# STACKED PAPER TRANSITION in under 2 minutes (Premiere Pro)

I'm gonna be showing you how you can create this fire paper stacking transition.
Don't respond to shit.
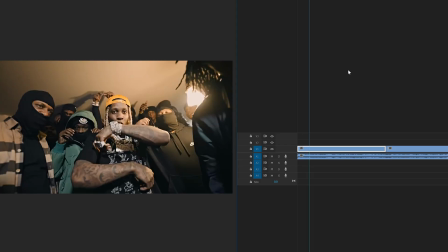0:06 Super easily. Let's hop right into it. So open in Premiere Pro here, we have this little Durk music video clip.
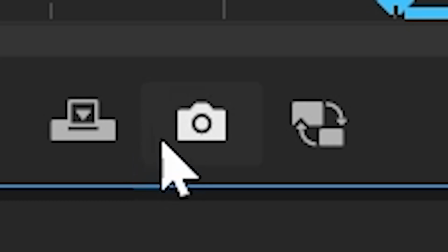0:10 So what we're gonna do is we're gonna go through the music video here and take five different screenshots of different parts that we wanna have the photo effect on.
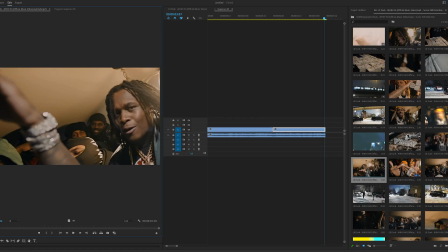0:16 I recommend going for cool things like the street signs, watches, money, and just cool pictures of the artist.
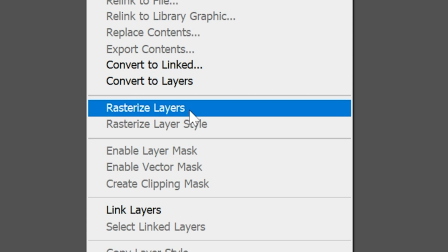0:21 Once we had all these, we opened them up inside of Photoshop. I highlighted all of them and rasterized them. Then I went ahead and opened up the paper texture pack, which will be linked in the description below.
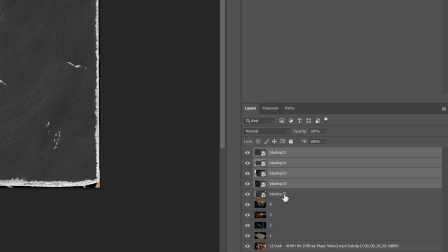0:28 And I dragged in five paper textures to match. I then went ahead and rasterized the paper textures as well.
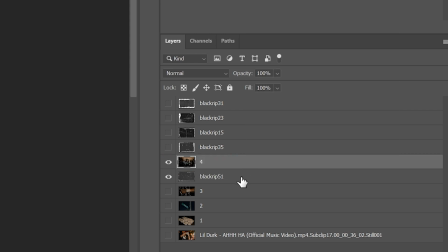0:33 What you wanna do to add the paper texture to the images is you wanna drag one of the images above one of the paper textures, create a clipping mask on it, and then turn the image to screen.
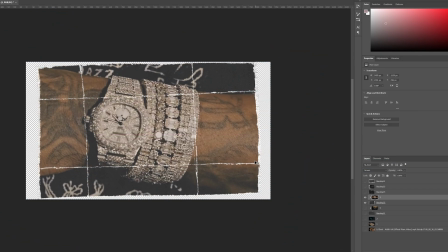0:41 Once you have that, you can save it as a PNG and be done. I recommend doing this five times for five different images.
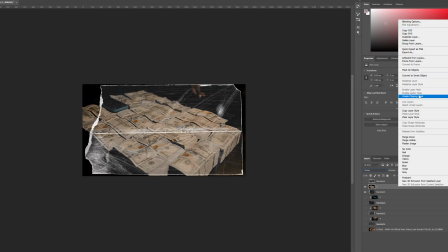0:46 As you guys can see, I move the pictures around and tweak them to my liking. I recommend you take your time on this and make it look as good as possible.
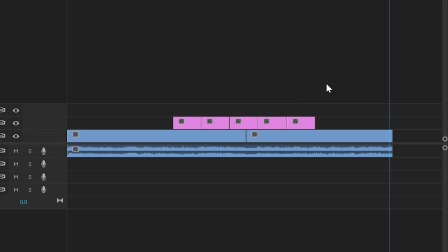0:51 Once we had all of our photos exported, I dragged and dropped them inside of Premiere Pro and lined them up as I like them.
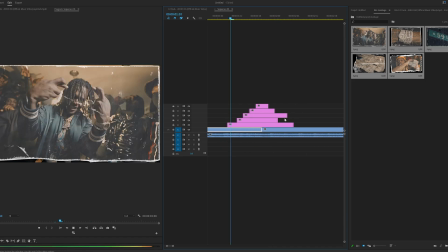0:56 I made them go in like a staircase, and then I made them come out completely differently. I recommend you do this just so it doesn't look the exact same going in as it does coming out.
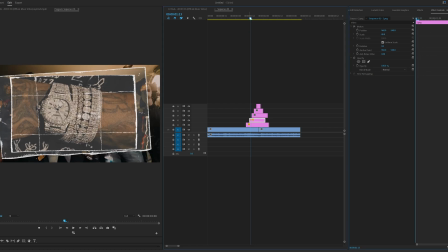1:03 Once I was done this, I went ahead and played with the rotation and the scale of the image. I wasn't quite satisfied with the way they were looking with the paper texture on top of them,
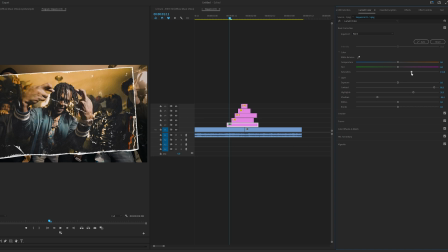1:09 so I went inside of Lumetri Color and played with the contrast, the shadows, and the saturation to give it more of a colored look to match the footage.
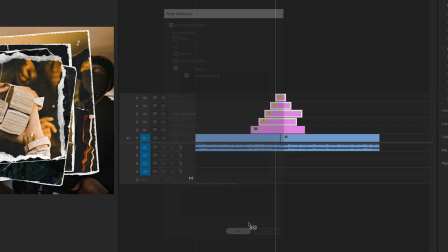1:15 I then went ahead and copied that and applied it to the rest of them, then going in and tweaking them a little bit one by one, they looked pretty fire.
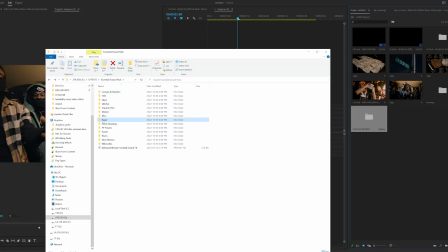1:21 Once I was done doing that, I opened up the Essential Sound Design Pack and dragged in some photo flashes and paper sound effects.
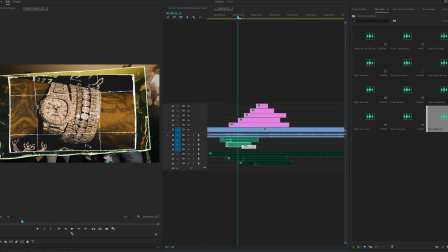1:26 Once those were in there, I lined the photo flashes up to when the pictures came in, and then put the paper textures in the background just to give the video some life.
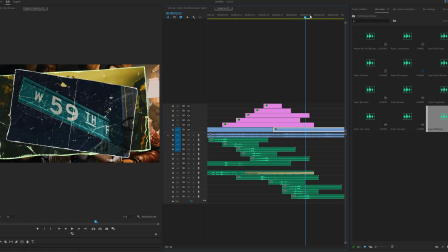1:32 I took a little bit of time playing with the sound design. I highly recommend you guys mess around with the gain and really line it up to your liking and spend a lot of time on this because this is what really brings the video to life.
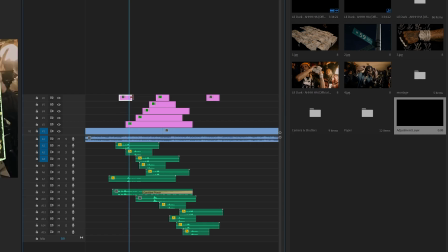1:40 Once the sound design was sounding good and it was in there, I created a few adjustment layers and added Fast Movement Effects V3 to them. If you guys do not know what Fast Movement Effects V3 is,
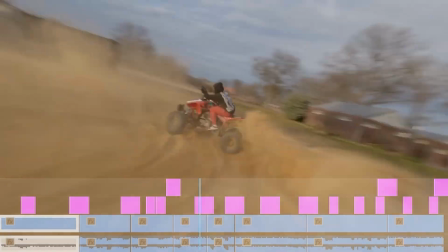1:48 it's my brand new pack for Premiere Pro and After Effects. It allows you to super easily add hits, shakes, and transitions to your videos with ease.
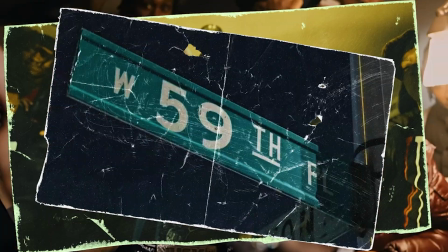1:54 That'll be linked in the description below, but we added some hits to add some energy to the transition. It was looking amazing.
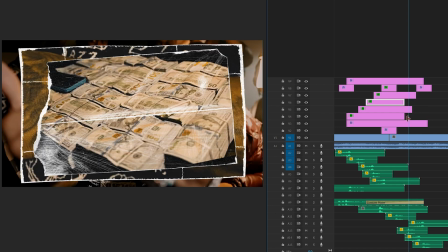1:59 The effect was finally coming together. I messed around with the photos a little bit more just to size them up and make them fit better.
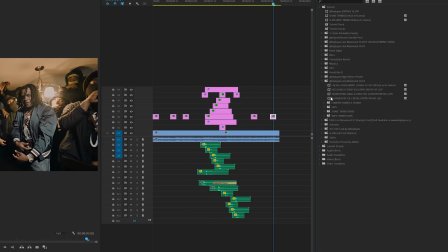2:04 And then I went ahead and applied the Fast Movement Effects V3 to other parts before the transition just to add a little bit more energy.
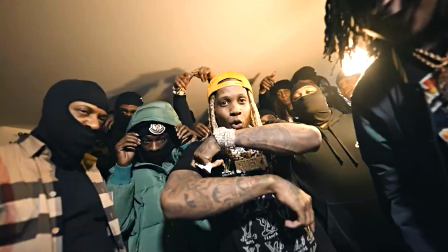2:09 Once we were finished, we had something like this.
Don't respond to shit.
If you guys enjoyed this video and want to see more videos just like it, I recommend leaving a like and subscribing because I'm going to be uploading every single day for the rest of the month. And if you guys want to go check out any of the editing packs I use in this as well, they'll be linked in the description below.